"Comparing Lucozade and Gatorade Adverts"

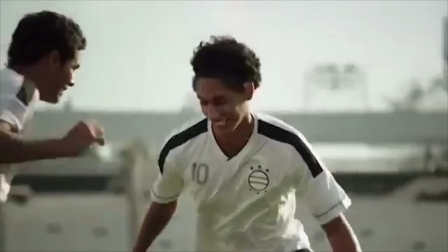497s
Where Lucozade, they did not have a very fast paced edit, the edit was pretty much normal pace which went to the voice over.
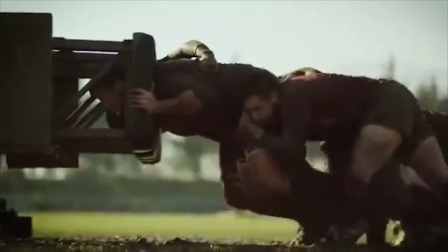506s
With the winning is in the sport theme we hear grunting as these people are trying to push the heavy object when they're doing their exercise so we can see that Gatorade is a very exercise based advert where Lucozade is more of a life based advert.
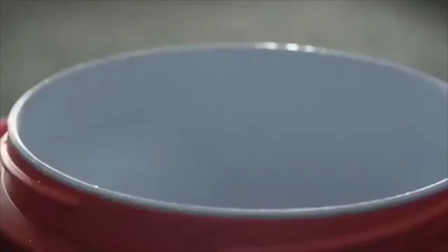521s
In the shot we see Gatorade with ice in it which looks absolutely delicious to the viewers and we see branding on the side but we can also see that this goes down very quickly as Lucozade, as Gatorade is a very tasty drink and a very delicious drink and a lot of people drink it to get their energy and just because it tastes good.
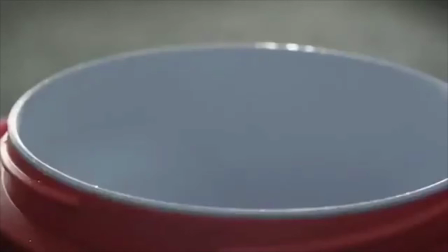538s
So people drink it just because it tastes good and it has energy, where Lucozade doesn't really say anything about the taste.
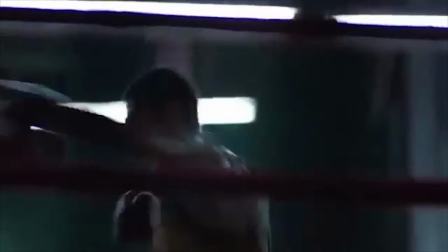546s
A switch between high key and low key lighting setup shows us that energy is shown in several different sports. Positive sports and negative sports where a positive sport will be like football and a negative sport would be something like boxing as it's more violence. So this This can be shown where Lucozade only concentrated on things that would happen in real life.
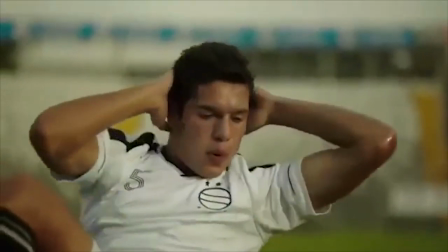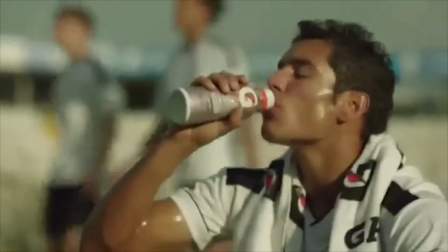569s
Here we see another product shot of a Gatorade drink. Now this shows us that Gatorade make a variety of products from gum to drinks to milkshakes. So this is what we see a variety of products which can be used to give you energy for the sport that you're doing. Where Lucozade only shows us that one drink that they make in one flavour.
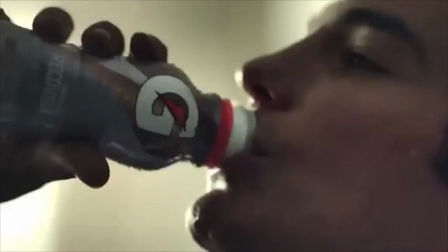586s
Here we see a similar shot to what we saw earlier where three people were drinking three different drinks that zoomed in. Now we can see on the side of this bottle that it says recover So we know this drink is aimed for recovery where the other drink is aimed for giving you energy Well, Lucas aid only showed us one type of drink. We're still using high-key lighting
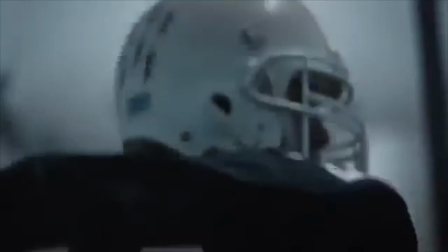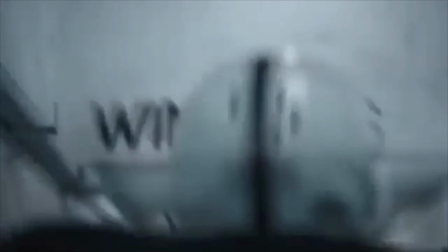606s
In the shot We can just about see winning is as we were about to see that but we can also see that energy and the recovery drink May be needed for the harder sports where Lucas aid did not really show us any campaign message They only showed it in the form of video not any text and we also only saw one drink from Lucas aid like I said
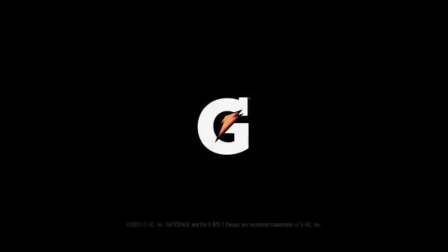626s
After we see winning is, we see that winning is Gatorade, winning is drinking Gatorade as they offer a variety of products, where LucasAid only showed us one product, so I'd say that Gatorade did a better job at branding as they advertised a lot more widely.
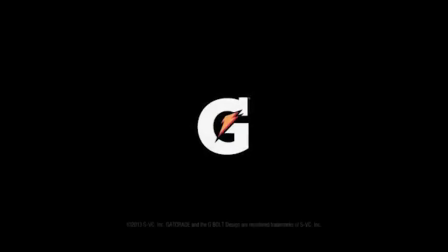641s
Gatorade used more low key colours, whereas LucasAid used high key colours, but I still think the Gatorade advert was a lot more appealing to me as I saw more real life sports. The hard work beat and theme tune paired with the message winning is and win from within shows us that Gatorade is all about winning where LucasAid is all about just giving you energy to life. So basically Gatorade wants you to win in your sport by drinking their drink.